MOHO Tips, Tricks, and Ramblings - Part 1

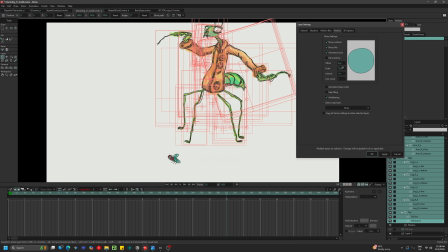1242s
So yeah, he's already looking a little bit wobbly. And of course, this is going to behave differently if you have your outlines on the same layer as your fills.
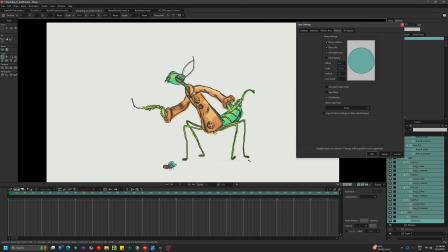1251s
In this case, I don't. They're all on separate layers. I think maybe we could even turn the offset down quite a ways and kind of make this really subtle. We'll go every second frame.
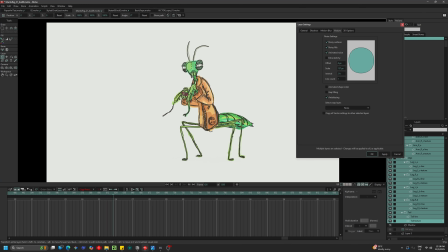1268s
And I mean, yeah, like I think even just straight away now that his shapes are sort of moving, I mean, this isn't even with line boil on, but just the fact that now each of those shapes are sort of moving, it definitely gives a bit more of a frame by frame look. We'll turn line boil back on.
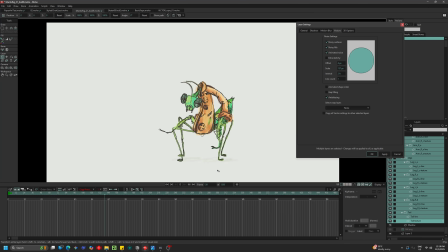1287s
I think that just looks a lot more hand drawn. Like I could see somebody had maybe spent hours sort of meticulously moving things around and trying to get them to look a certain way.
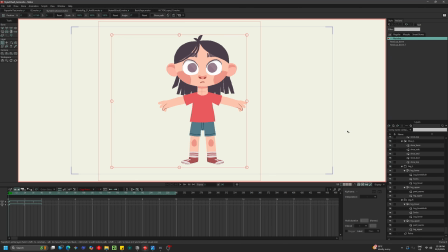1302s
Now, finally, just on that same note, just still going over this a little bit more. This is a character that I created recently. Not very happy with it though.
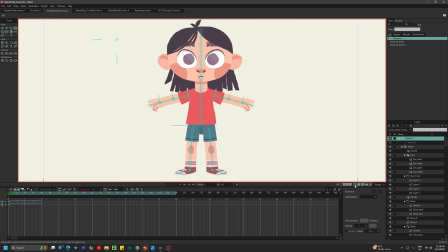1314s
I think it turned out a little bit too cute. So I'm actually going to redesign them and maybe make them taller, skinnier, I don't know, a little bit more in like a rskt style. So I haven't actually finished rigging this because of that reason.
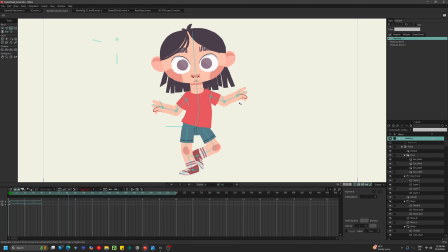1328s
But if we hit play, you'll see that, yeah, because I don't really have many brush strokes other than things like our eyebrows,
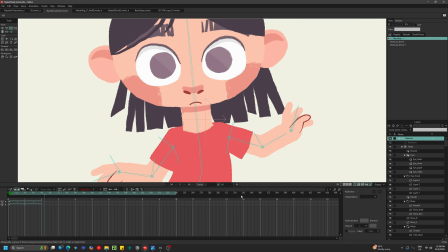1337s
I've actually got the same colored strokes around the edges. And that's to sort of give it that moving brush stroke feel.
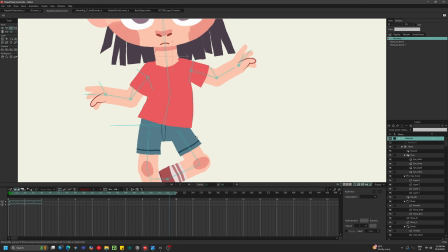1345s
So the edges look a little bit fuzzy. But I'm also doing this sort of noisy outline stuff.
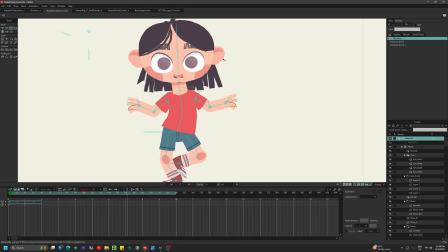1352s
You can see this ripple through her shirt as she moves. Just to kind of, yeah, make it look a little bit better and more dynamic.
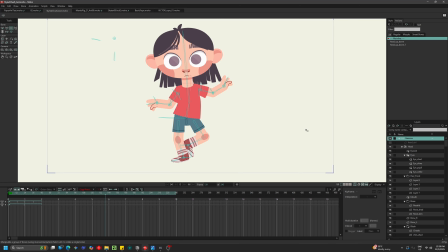1361s
I just think it, it kind of makes these layer effects, if we turn them off, like that's very robotic.
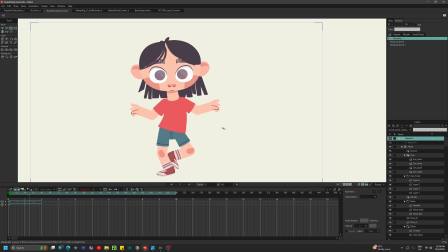1368s
It's very stiff and boring. Yeah, it's happening like every few frames, but I think just adding on that layer effects,
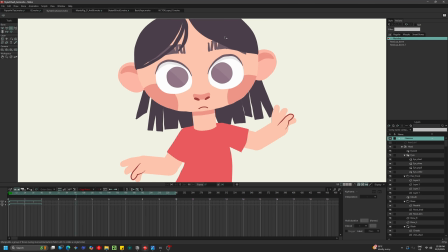1380s
adding that little bit of a warble. Maybe if we zoom in and really focus on the hair,
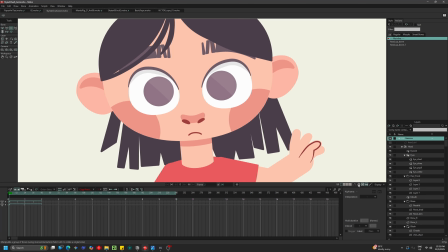1386s
look how basic and static the hair looks, and we turn this on and we get this cool little warble.
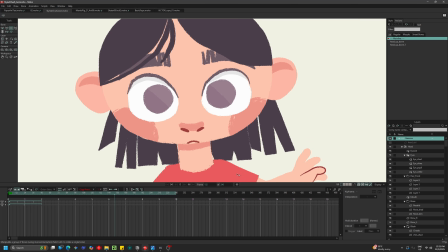1392s
And then, yeah, combined with the brush strokes, I think that just looks a lot more appealing.
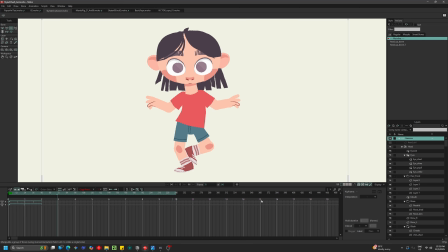1399s
So you can apply this effect for tons of different reasons to tons of different projects, regardless of their style. Yeah, I just think that it works really cool. All right, so that's all we got time for today. Let me know down below in the comments if you found any of this helpful or inspiring. I definitely hope that you'll push through and watch part 2 and 3 because, as I said before, some parts of this series are going to be more interesting than others to different people. So yeah, hit the like if you like, and if you don't, tell me why. Please subscribe, check me out on Patreon, and thanks for watching. I'll see you in the next one.